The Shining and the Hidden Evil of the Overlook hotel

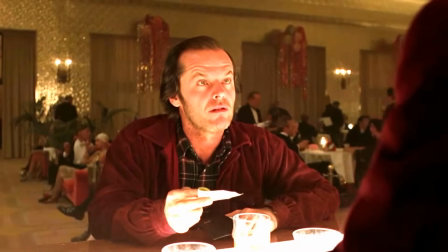[12:20] No choice to you, Mr. Torrance. No charge?
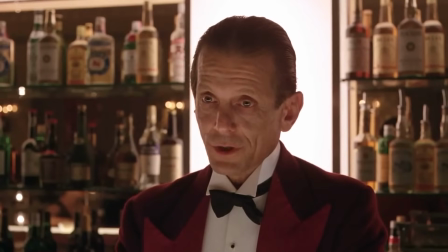[12:26] Your money's no good here.
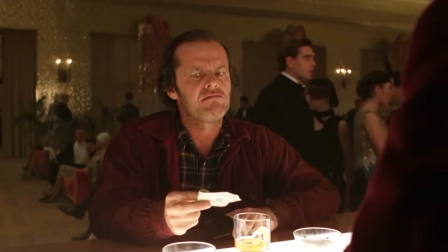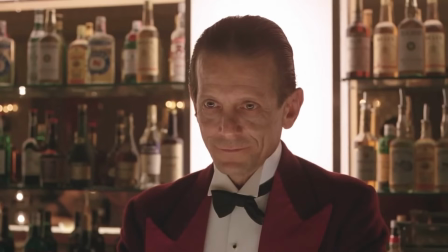[12:34] Orders from the house.
So this is another scene that's doubled here. Originally, Jack had no money in his wallet. Now he does. So what the scene does is it re-contextualizes the original scene.
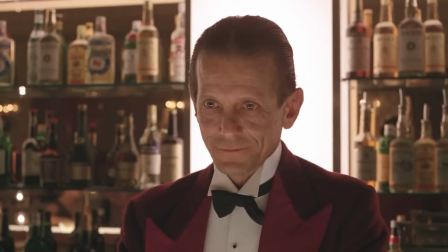[12:47]
The hotel was deceiving him into making a contract with it. Jack doesn't need to pay in cash because the house doesn't want cash. It wants another kind of payment. a payment of violence. So violence now is acting as a type of currency here.
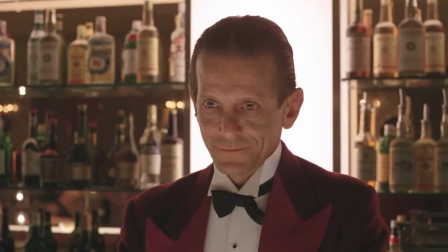[13:06]
It's also important to note how the house is disconnected from Lloyd. It is a separate and mysterious entity. It's calling the shots.
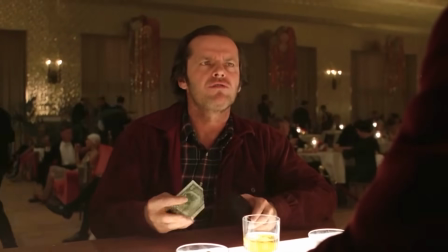[13:18] Orders from the house.
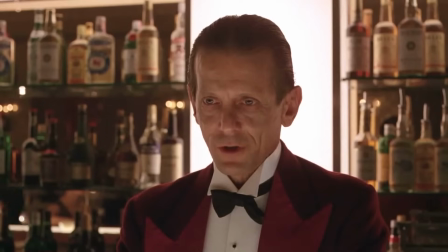[13:23] Drink up, Mr. Thomas.
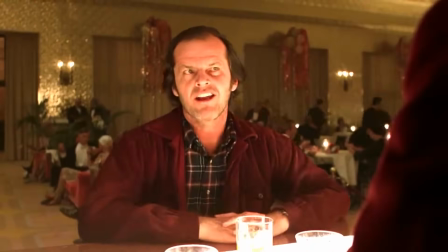[13:28] i'm the kind of man likes to know who's buying their drinks lloyd it's
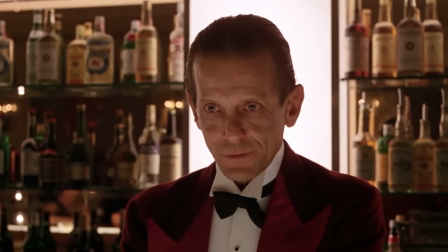[13:35] not a matter that concerns you mr torrance at least not at this point so we get this weird and cryptic message
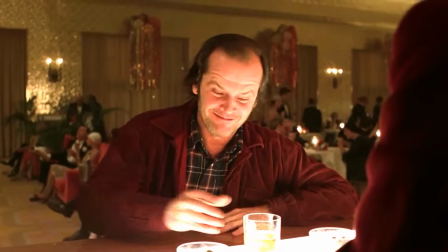[13:43] from the bartender that someone in the house or the house itself is paying for jack's drinks no sooner
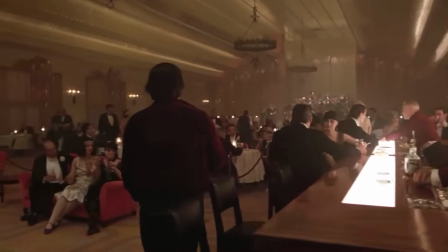[13:50]
than that happens does grady appear so we're already getting the connection between grady and the house
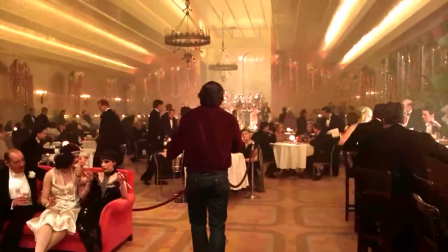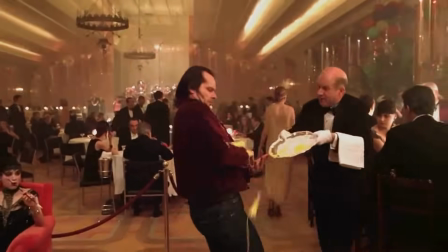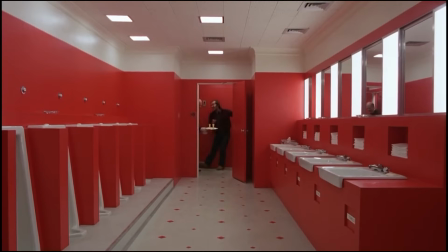[14:07]
now this scene with Grady and Jack is such an important scene let's start
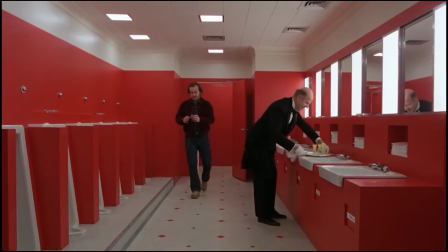[14:12]
off with the location Grady takes Jack to the men's room no women it's
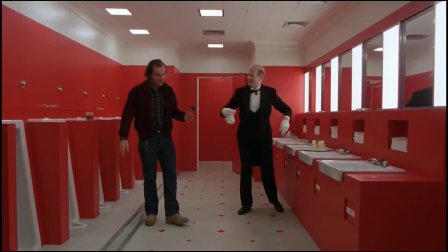[14:16]
as if that this is a place where men exclude everyone else and have their their conversations
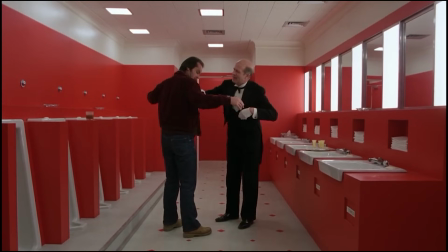[14:21]
Kubrick visually is using a wide-angle lens a wide-angle lens is usually used for environments that's because the environment itself is so important in this shot.
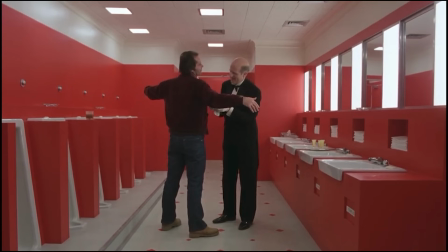[14:33]
It's a third character. The bathroom is red. Well, where else do we see red? Oh yeah, there.
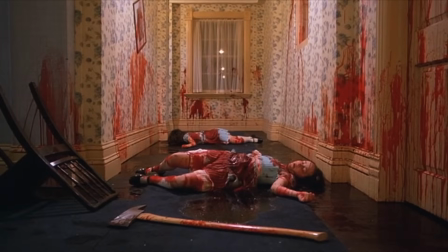[14:40]
Red is a symbol of violence in this film.
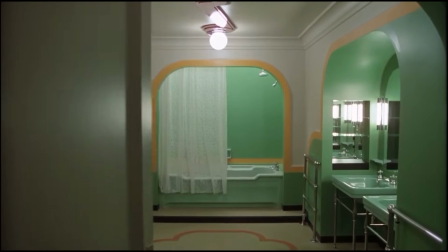[14:43]
Green represents evil, the actual evil force that's in the hotel, which is why room 237 is completely covered in green.
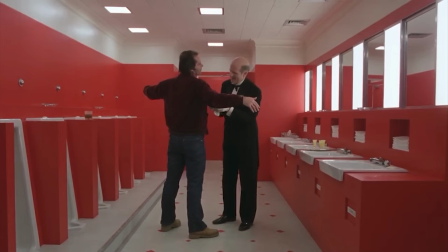[14:52]
Kubrick's choice of a wide angle lens also means that he wants us to see the full body of these characters. So let's look at Jack's posture. It's a posture of surrendering. He's surrendering himself to Grady. Now, if you think that this is a stretch, the song that's playing in the background is called Midnight,
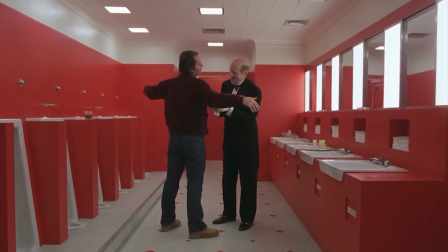[15:10]
The Stars, and You, and its key lyric is, I surrender my love to you. So this idea of surrendering to evil and surrendering to the forces of the overlook is sort of what Jack is doing here.
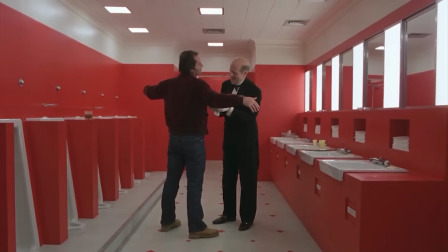[15:24]
It's also interesting to point out that midnight is a time of reversal and I believe that at this point in the movie we're at the midpoint.
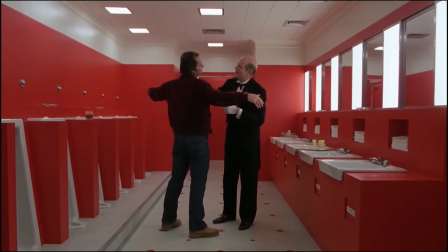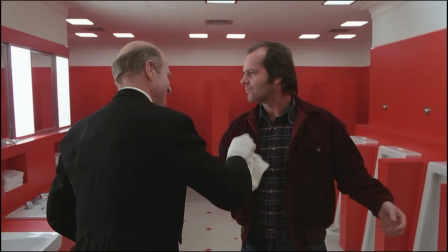[15:40]
We have to take a moment here to talk about the 180 degree rule which is a basic guideline for all cinematography. What the rule states is that there's an access between two characters that are talking to each other.
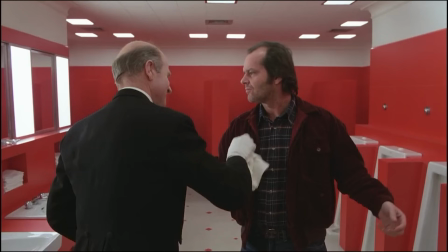[15:54]
So if one character is facing left and the other character is facing right, the camera needs to stay on that side of the axis. So imagine a line going between the two characters. I'll put up a diagram right here so you can see.
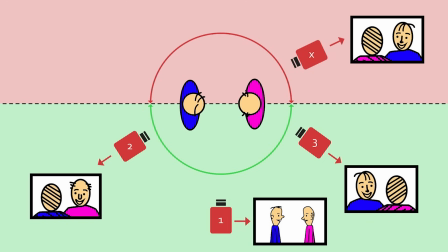[16:08]
As you can see in the image, the person with the blue shirt is on the left and the person with the pink shirt is on the right. No matter which way we're facing, whether it be camera two or camera three or camera one. That makes it easy for the eye to follow who's talking to who.